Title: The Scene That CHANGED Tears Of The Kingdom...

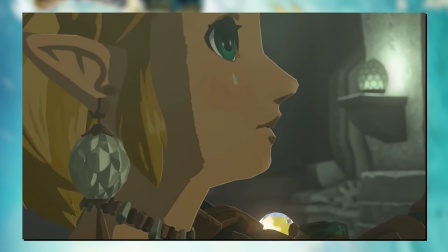Next, round three follows the princess dilemma as she comes to terms with her tasks, and the world's contexts.
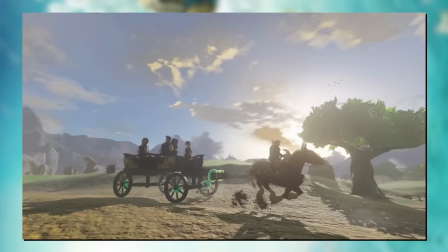Before beaming hope onto Link doing a little bit of everything for us to get hyped for as Round 4 takes us to the finale,
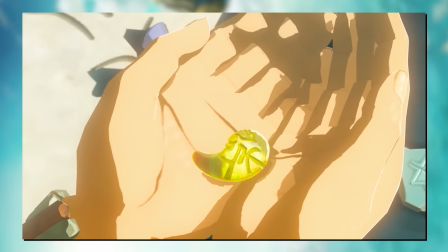as we witness THE tears of the kingdom, the biggest malice of them all,
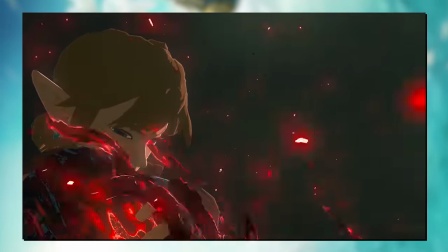the challenges that disadvantage even our hero, and the revived villain of our entire premise.
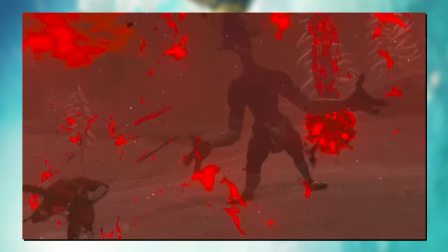With a stick on determination as we see the immediate representation of rebelling against this evil oppression,
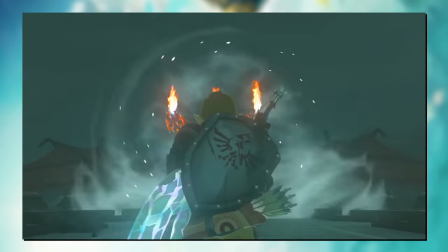ending it off with one final ominous challenge for both Link and for Zelda.
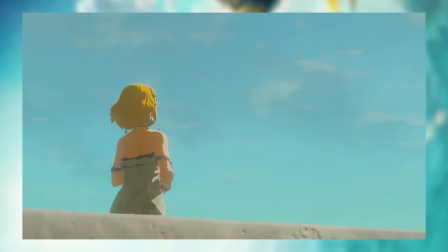A final call to action for the night, and also us as audience eager to hop on to yet another legendary adventure.
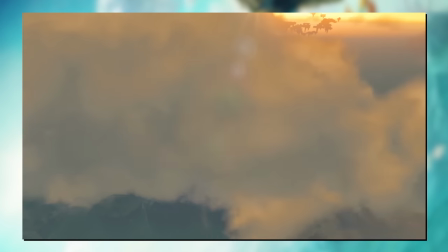And that's why I called this video, The Scene That Changed Tears of the Kingdom. Because it is telling a story.
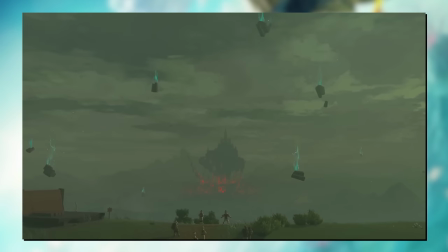Across Three Minutes is covering all of the thematic beats of the experience you are meant to take away,
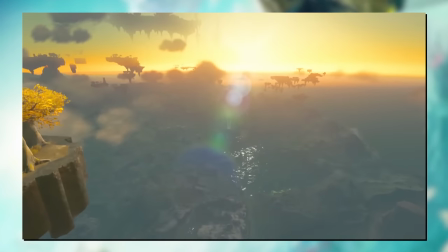and it does so in a way that is a true masterclass in marketing with all of the moving beats it has moving together.
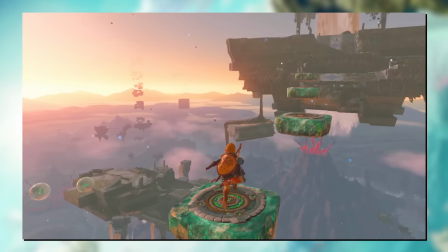And not to mention the perfect cinematography for every single shot across the entire 4 minute runtime!
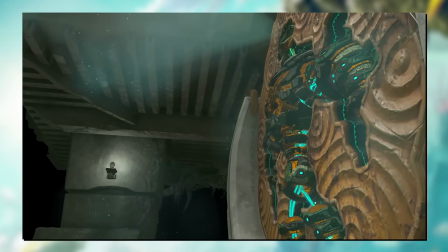And that's without me even gushing about the soundtrack the entire time! You can never be disappointed when Nintendo whips out the saxophone!
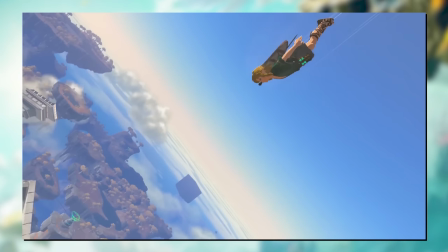But for what was supposed to be a mini episode of mine, this sure has gone on a little while. So I'll leave it off here.
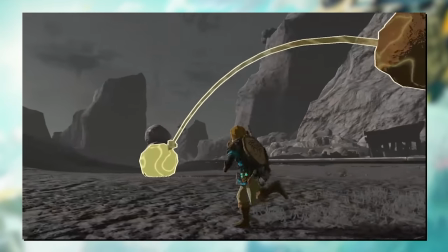You know I made a whole 100% let's play of this game across 6 months when this game came out. Maybe if there's intrigue, I'll do some sort of stream with the new game.
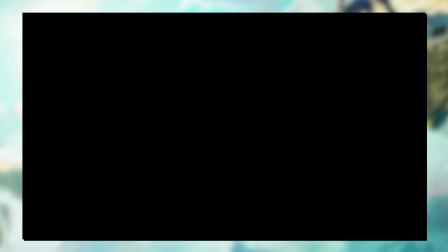But we'll just have to see. And maybe more relevant game breakdowns. Maybe the super underperforming cutscene series has room for a return.
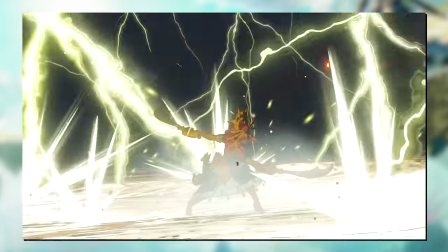We'll see. You'll just have to let me know. For now, my name's been Daz, you didn't really care, and I'll see you in a bit.